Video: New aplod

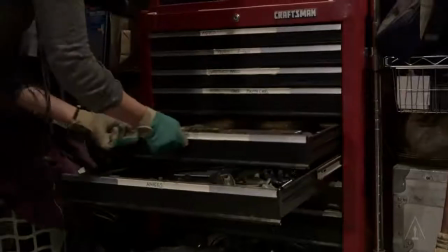(4:10)
We'll go on to finish all the footsteps through the movie, and then we'll go on to the props, which is everything that they touch, they move, that they walk over, they stumble on. Pretty much everything that is touched that makes a sound. Flowy, billowy curtain.
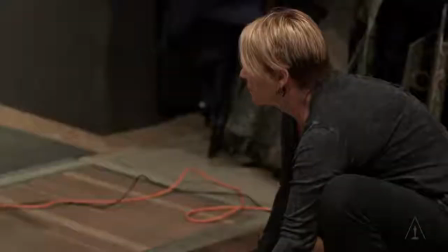(4:23)
Hopefully, it brings you into the reality of the film and not takes you out of that experience. The physical aspect of the job, I think, is so fun. There are injuries, though. People have gotten some serious injuries. I tore my knee, cut myself, burned myself, hitting the knees with baseball bats. When I'm creating a sound, I'm always thinking of how to project that sound or how to make that sound just a little cooler than it is in real life.
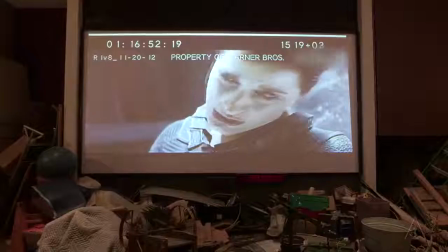(4:51)
These tubes are going to freeze. That's how I got it. There's no sound there. I had to come up with the sound of all these water and freezing.
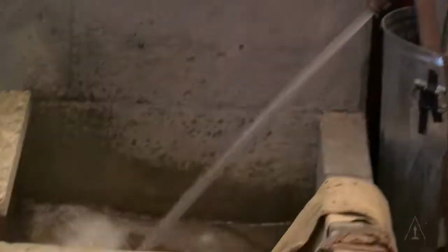(4:58)
The mixer's going to pitch me down and make this liquid sound thicker.
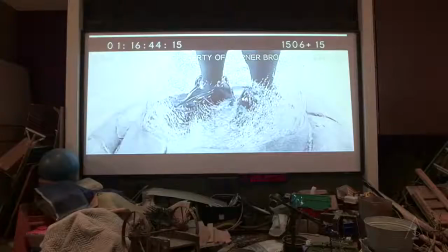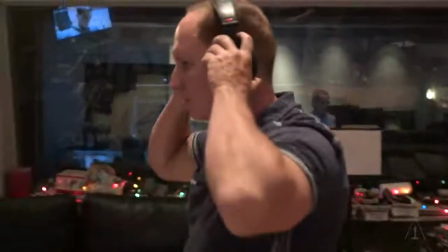(5:09)
I also use my voice a lot.
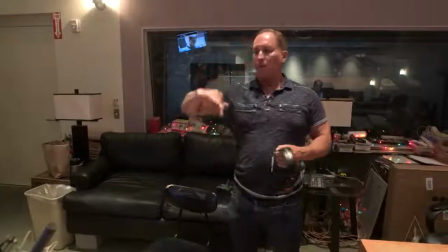(5:14)
I'm just going to carve with my voice, or the water, apexes around different regions.
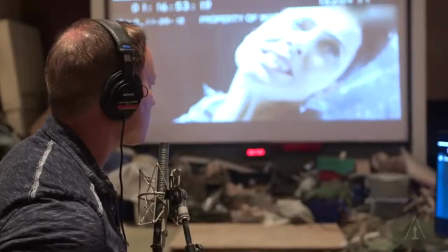(5:20)
That's just going to give it just another dimension.
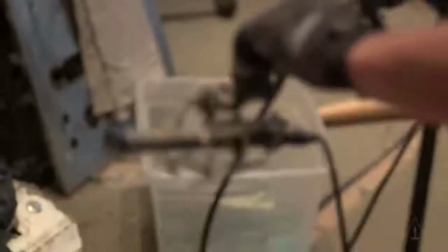(5:25)
Okay. Hey Randy, bury that down in with the water and stuff, okay? Okay, we're going to play back.
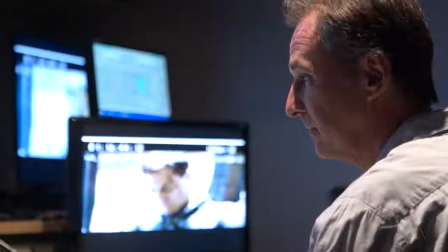(5:32)
Here's water, the crackling, and then my voice.
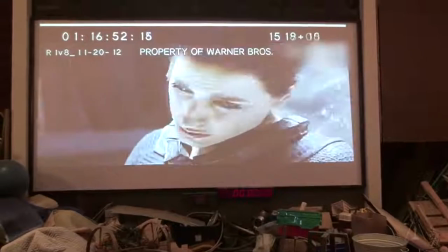(5:39)
I hide my voice underneath these sounds, and I layer different things with my voice that are altered by my mixer.
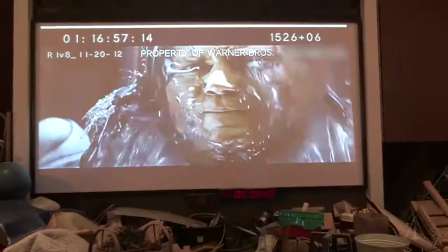(5:45)
Randy's back there. I collaborate all day with him. Gary likes to put his own spin on things,
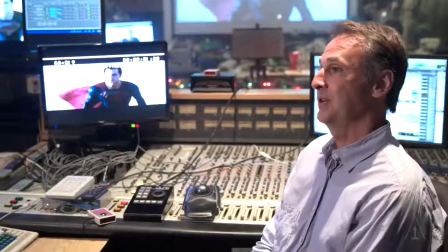(5:51)
and it's kind of exciting for me because it gives me the opportunity to enhance the sound by using plug-ins and outboard equipment.
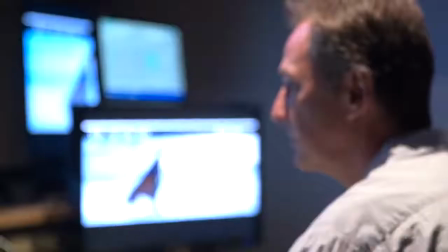(5:59)
He's using his audio gear to enhance my sounds and make them bigger than life. So a Foley mixer is very, very important to my process.
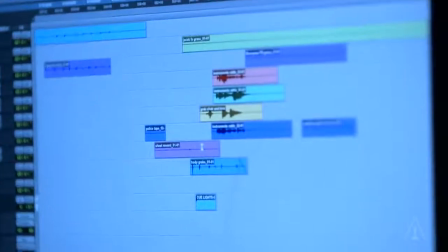(6:08)
People sometimes think that mixers are just recording up there, but he's thinking, he's creating, he's looking through his vast amount of plug-ins and he knows what they do and what if I combine these and where they're going to fall in the chain,
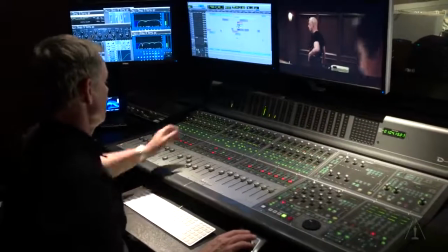(6:20)
maybe affects how the sound comes out. He's an equal member of the team. It's really fun. It's like being in a band. and you get to kind of bounce ideas off each other. And before you know it, the day's gone.
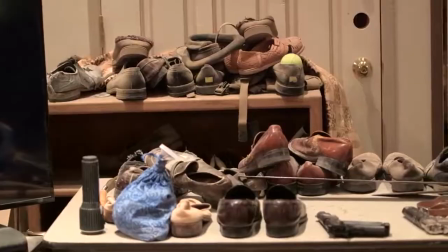(6:32)
You're not just pulling a sound from a sound library that's been sitting there for a long time, used on many movies.
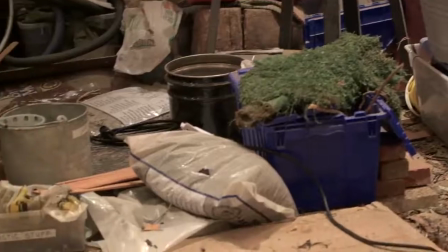(6:37)
It's all fresh and organically created on a stage.
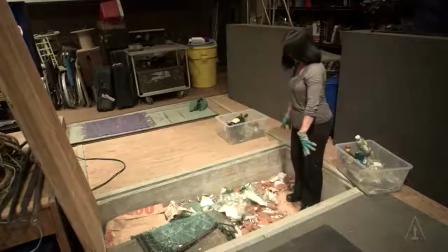(6:43)
I think if you notice fully, then we haven't really done our job. You want to show them how we do kisses? Okay.